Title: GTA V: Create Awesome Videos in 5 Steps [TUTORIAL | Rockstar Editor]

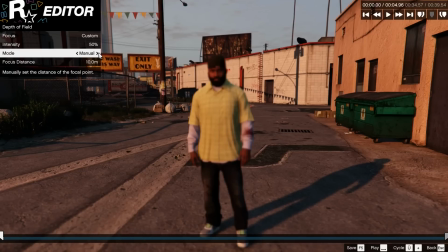I recommend using the custom focus because it lets you choose an area or a character to focus the camera on. This gives your videos an extremely professional look, especially in close-up shots. You can also get creative by using the manual depth of field to make your character walk into focus first, like in this scene.
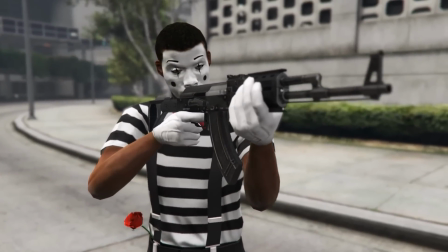The cool thing about depth of field in this editor is you can use a free camera and still lock the depth of field onto a character.
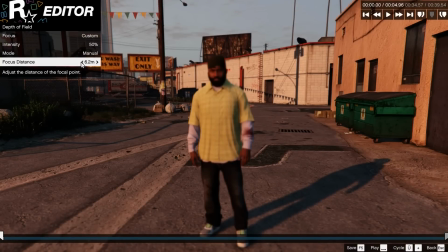This allows for interesting combinations. Again, get creative and play around.
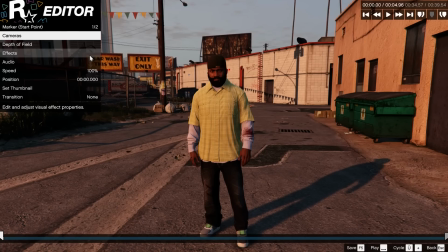The next category is called effects and it's pretty self-explanatory. All you have to do is choose an effect and play with the sliders a little bit.
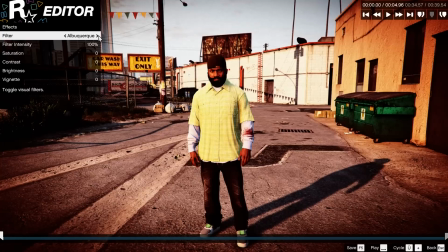Cool thing though, you can make your footage black and white in here. However, I recommend saving this for the post-production.
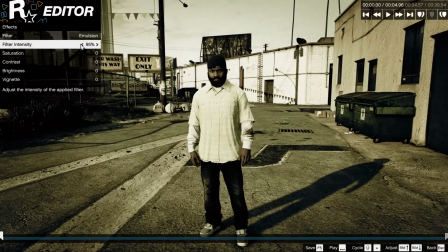In general, I'm not a big fan of such effects like these. Or if you use them wisely and with a lower opacity.
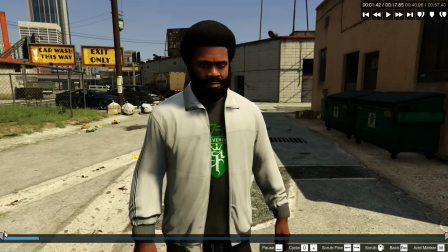We're gonna get to that later on. The option audio lets you edit the sounds in the game. This is really useful because if you want to make a machinima, you usually use other music than the in-game tracks.
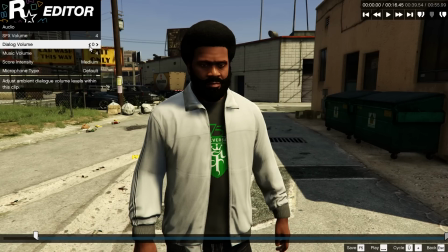So you can deactivate the in-game music. Same goes for the dialogue volume.
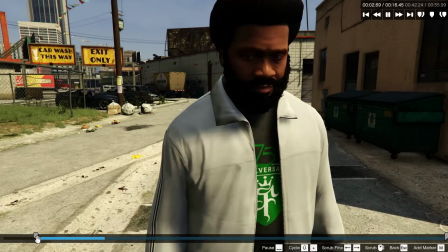If you want to voice over your own characters in the post-production to give them your own story and own voice, you can deactivate the dialogues here without losing the mouth movements.
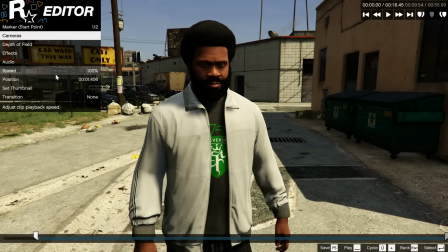If you want to keep the dialogues from the game, you should turn them up a little bit because they tend to be a little quiet compared to the sound effects.
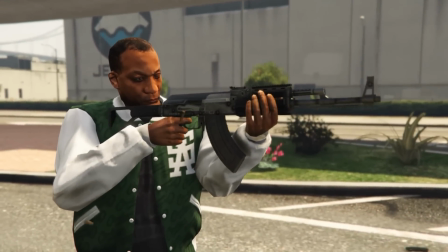The speed option is also very powerful because the game engine automatically adjusts the sound effects accordingly.
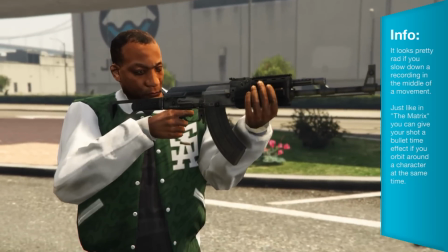You can create some really cool slow-mos in between with that.
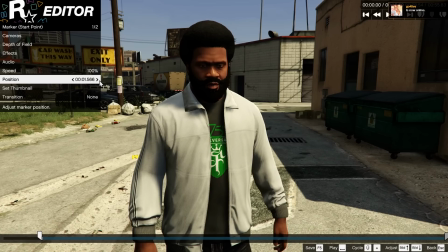The positioning thingy here is also pretty cool because you can go to a very certain moment in your clip to set a marker for that.
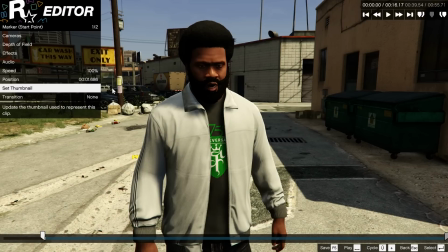If you click on set thumbnail, the current image is going to be the thumbnail of this particular clip in the timeline of the editor.
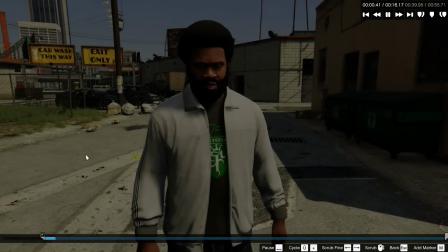The transitions at the end can be ignored in my opinion because you can also do that later on in the post-production.
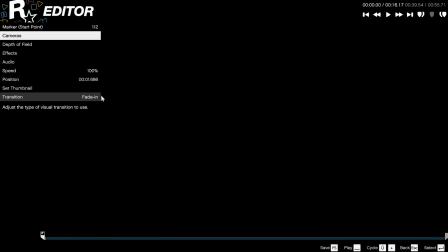And I insist again that you use the keyboard shortcuts that are shown in the editor. Get used to them, they make your life so much easier.
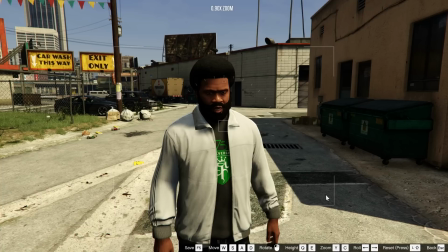You should always remember to press F5 because saving saves your life.
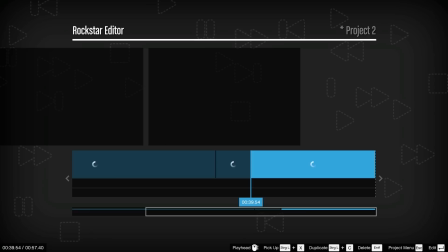By pressing escape you get back to the timeline and see your clip. You can now go back to the project menu and add another clip by placing it wherever you want. Then you go ahead and repeat like you did in the first clip. Section 3. Filming techniques. Now we're going to practice filming techniques. First of all, let me show you a few types of shots you should be familiar with. I want to make this quick without much fuss. First, there are long shots. Extreme long shots make your character look sad and lonely.
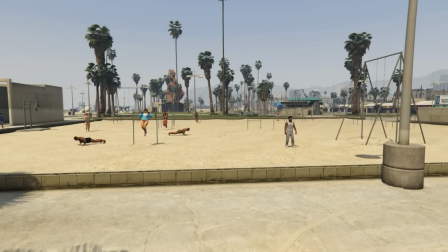Long shots are also called establishing shots because they show you the whole scene at once. You can clearly see where all the characters stand in relation to each other. And this is a medium long shot that gets in closer with your protagonist.
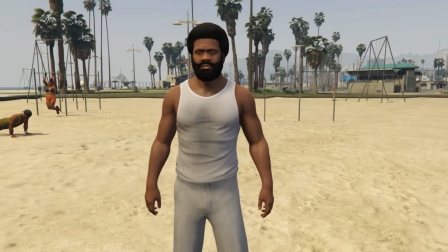The medium shot or American shot shows the character and ends approximately at his knees. This is good for standoff situations like in Wild West flicks. The medium close-up ends at hip level and is perfect for scenes with dialogues.
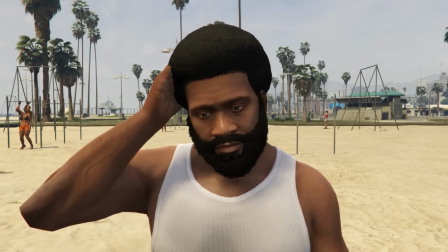The same applies to shoulder close-up that look like this. Then there is the close-up of a face.
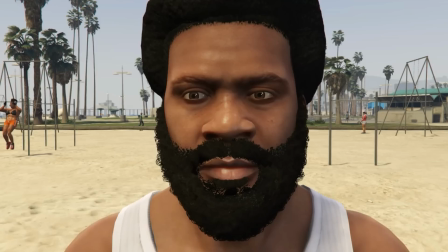This amplifies the facial expressions of your characters. Since GTA is a video game and the animations are often in the so-called uncanny valley, so they are not perfectly realistic, you should not use these shots too often.
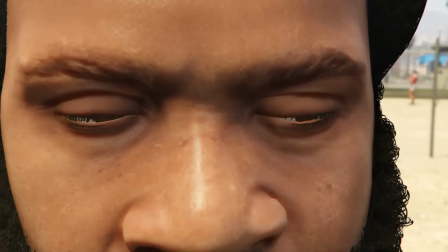The Italian shot gets even closer and shows only the eyes and nose. Sergio Leone style.
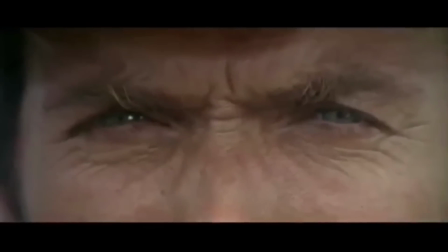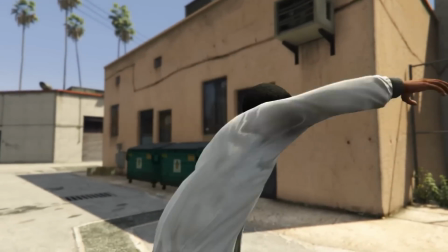The last shot I want to show you is the extreme close-up.
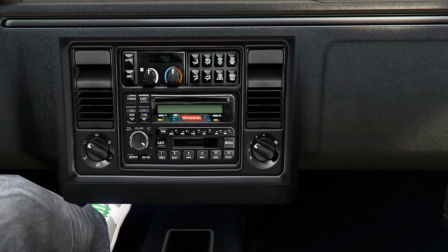Here you can show all kinds of details in the scene like a ringing mobile phone, a radio or spinning tires, whatever you like.
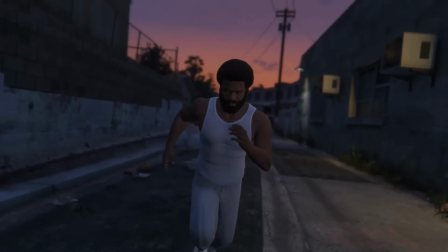The most important thing is to have a good mixture of shots in a video.
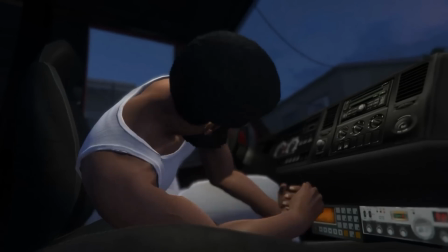The perspectives need to be motivated by the story, so it would look ridiculous if you would have a shaking camera doing a calm dialogue, for example.
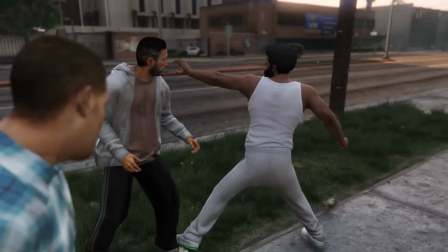During a fight scene it looks amazing though. Keep in mind that less is more.
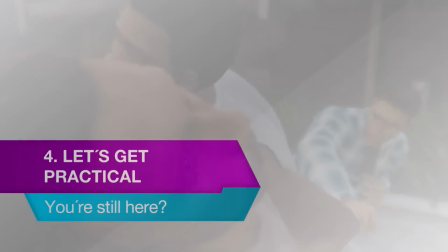Alright, let's move on to part 4. Section 4. Get practical.